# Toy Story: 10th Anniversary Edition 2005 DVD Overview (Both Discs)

I'm a friendly ghost.
We felt it makes sense that Woody doesn't look immediately like a kid's favorite toy and that he's a little bit more antiquated.
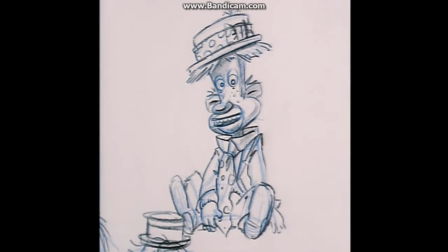Then that made us think, well, maybe the old toy shouldn't be a ventriloquist dummy with top hat and tails.
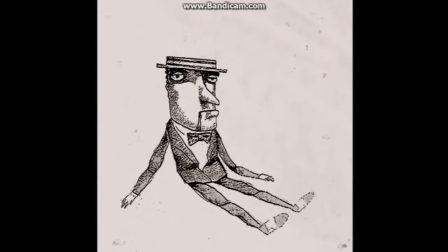It was Bud Lucky that said, well, why don't you make him a cowboy? And I thought, that's perfect.
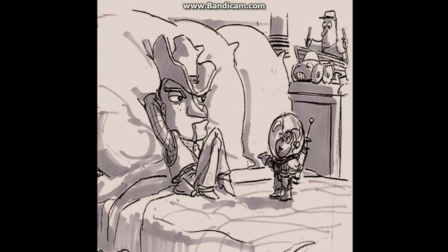You've got the frontier of space. And then the frontier of the West. And so for a while, he was a ventriloquist dummy that was a cowboy.
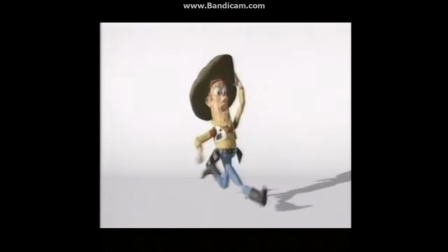We did these tests early on of Buzz and Woody, A, to test the models, the puppets themselves.
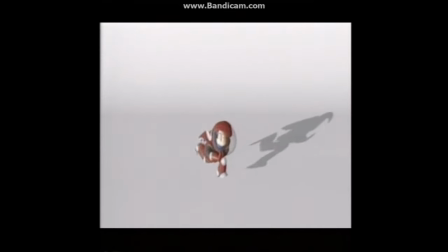You know, how do they move? Are we going to be able to use this model through a whole feature film?
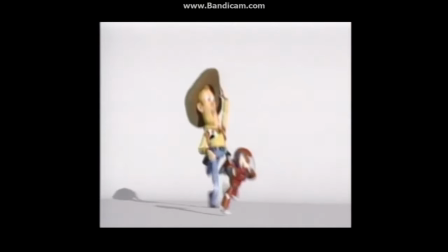But then B, and more importantly, what is this character all about?
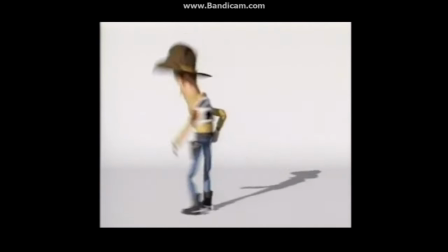How does the inner personality that we've created in the storyboard get expressed through movement?
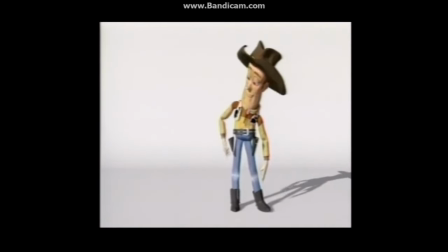We were just trying to find the character, basically.
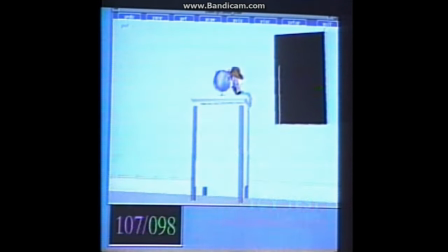We made this test because a lot of people thought that an audience would not sit through 70 minutes of computer animation.
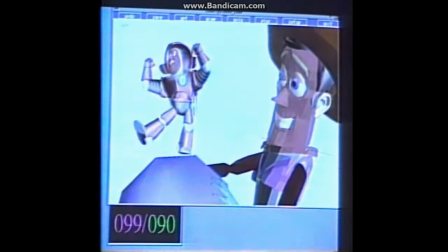People were used to hand-drawn animation, and I knew that when our imagery was lit, textured, and rendered,
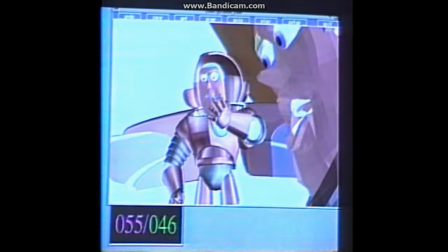no one had ever seen anything like this before. It had the feeling like you could reach up there and touch those toys.
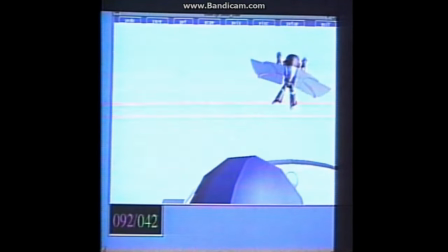And that's what we wanted to show the Disney folks and others, what Toy Story was really going to look like.
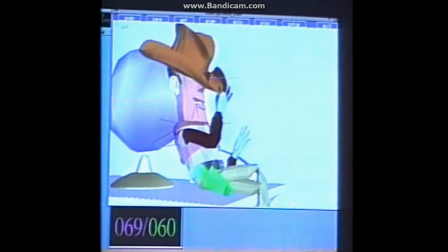And once we showed it, all the doubts went away.
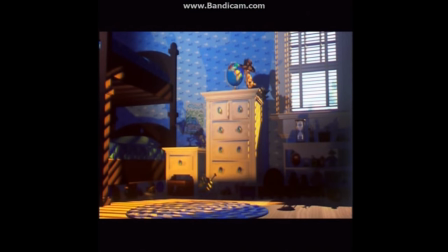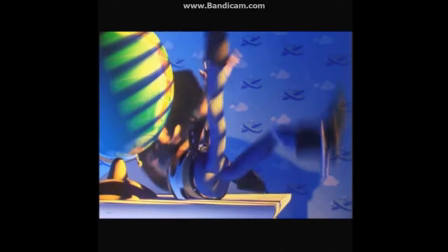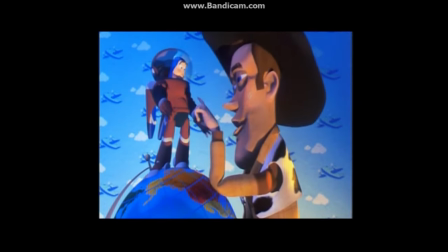Hi, pal, what you doing? I'm Tempest from Mars! Yeah, what's his butt? Say, you weren't thinking of flying, were you?
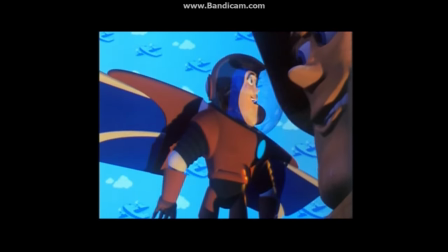Well... You know, Andy loves toys that can fly. Really? Well then, to infinity and beyond!
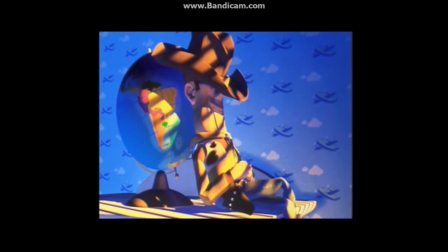You know, Andy loves toys that he can find.
We knew that this was something that they hadn't done before. We've never made a buddy movie. We've never made a movie set with these kind of, with this level of contemporary human-type characters. Typically, a Disney film is fairy tales, retelling of fairy tales. So what we're doing with John is something we've never had the license to do before. Here's a chance to put our money where our mouth is and say, okay, you've been complaining about this feature and that feature, and if I were to do an animated feature, here you go, and let's do it. And so we kind of took that attitude and just did what we felt was right, regardless of if it bucked the system. Turner and Hooch, which was a movie I'd made for Disney, and they actually did have a small piece of computer animation, which was Woody saying the line.
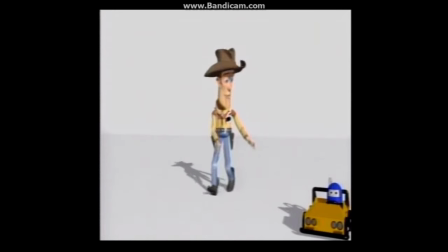It was kind of amazing.
No, you're eating the car!
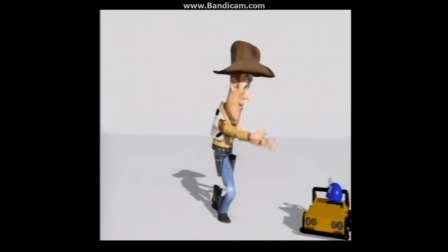Don't eat the car! Not the car! Oh, you stupid dog!
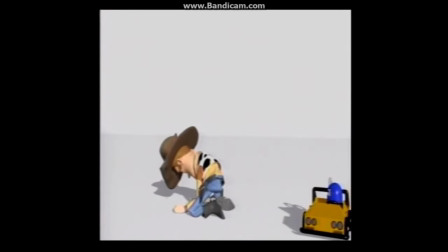It fit. You know, if I had come in and seen something that didn't make quite as much sense, I don't know if I'd be doing the movie, but I saw Woody and he talked like I did,
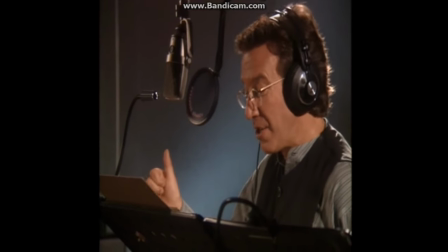so it all made perfect sense. Tim Allen, as the voice of Buzz Lightyear, he is really appealing.
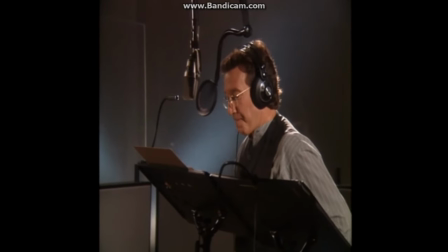And he can play the macho guy, but with a soft underbelly, you know?
No, go, just go, I'll catch up.
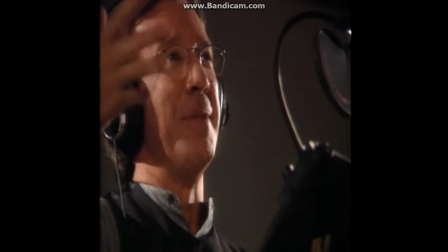I was actually acting in there a little bit. There's a whole bunch of, you hated it, though.
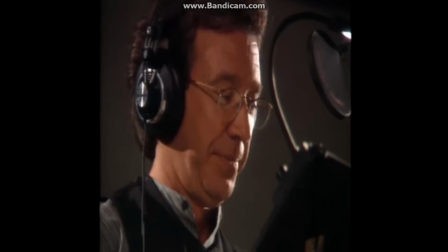It's very interesting, because in the beginning, Buzz Lightyear was much more superhero-like, much more Dudley Do-Right.
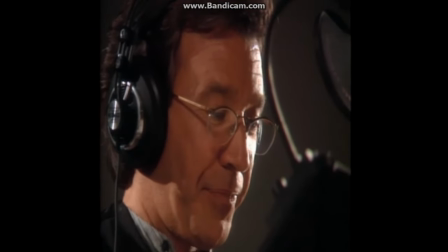And when we started getting Tim in for the recording sessions, he was putting a spin on it that was...
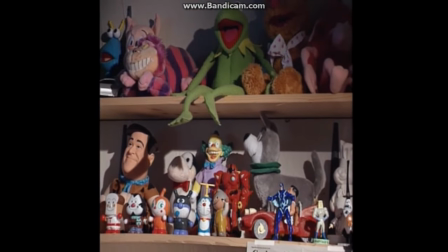Every animator in his heart is a toy nut. Every animator is a child at heart. I mean, I think you have to be in this medium. And so you walk around Pixar, you walk around Disney for that matter, every desk practically is filled with toys. I think even if we were making a movie about whales, we would be talking about our toys in the off hours or at lunchtime every day. So we really picked probably the most apropos subject to be making a picture about. I mean, how good you can tell a story is so much about research. And every one of us is an authority on toys.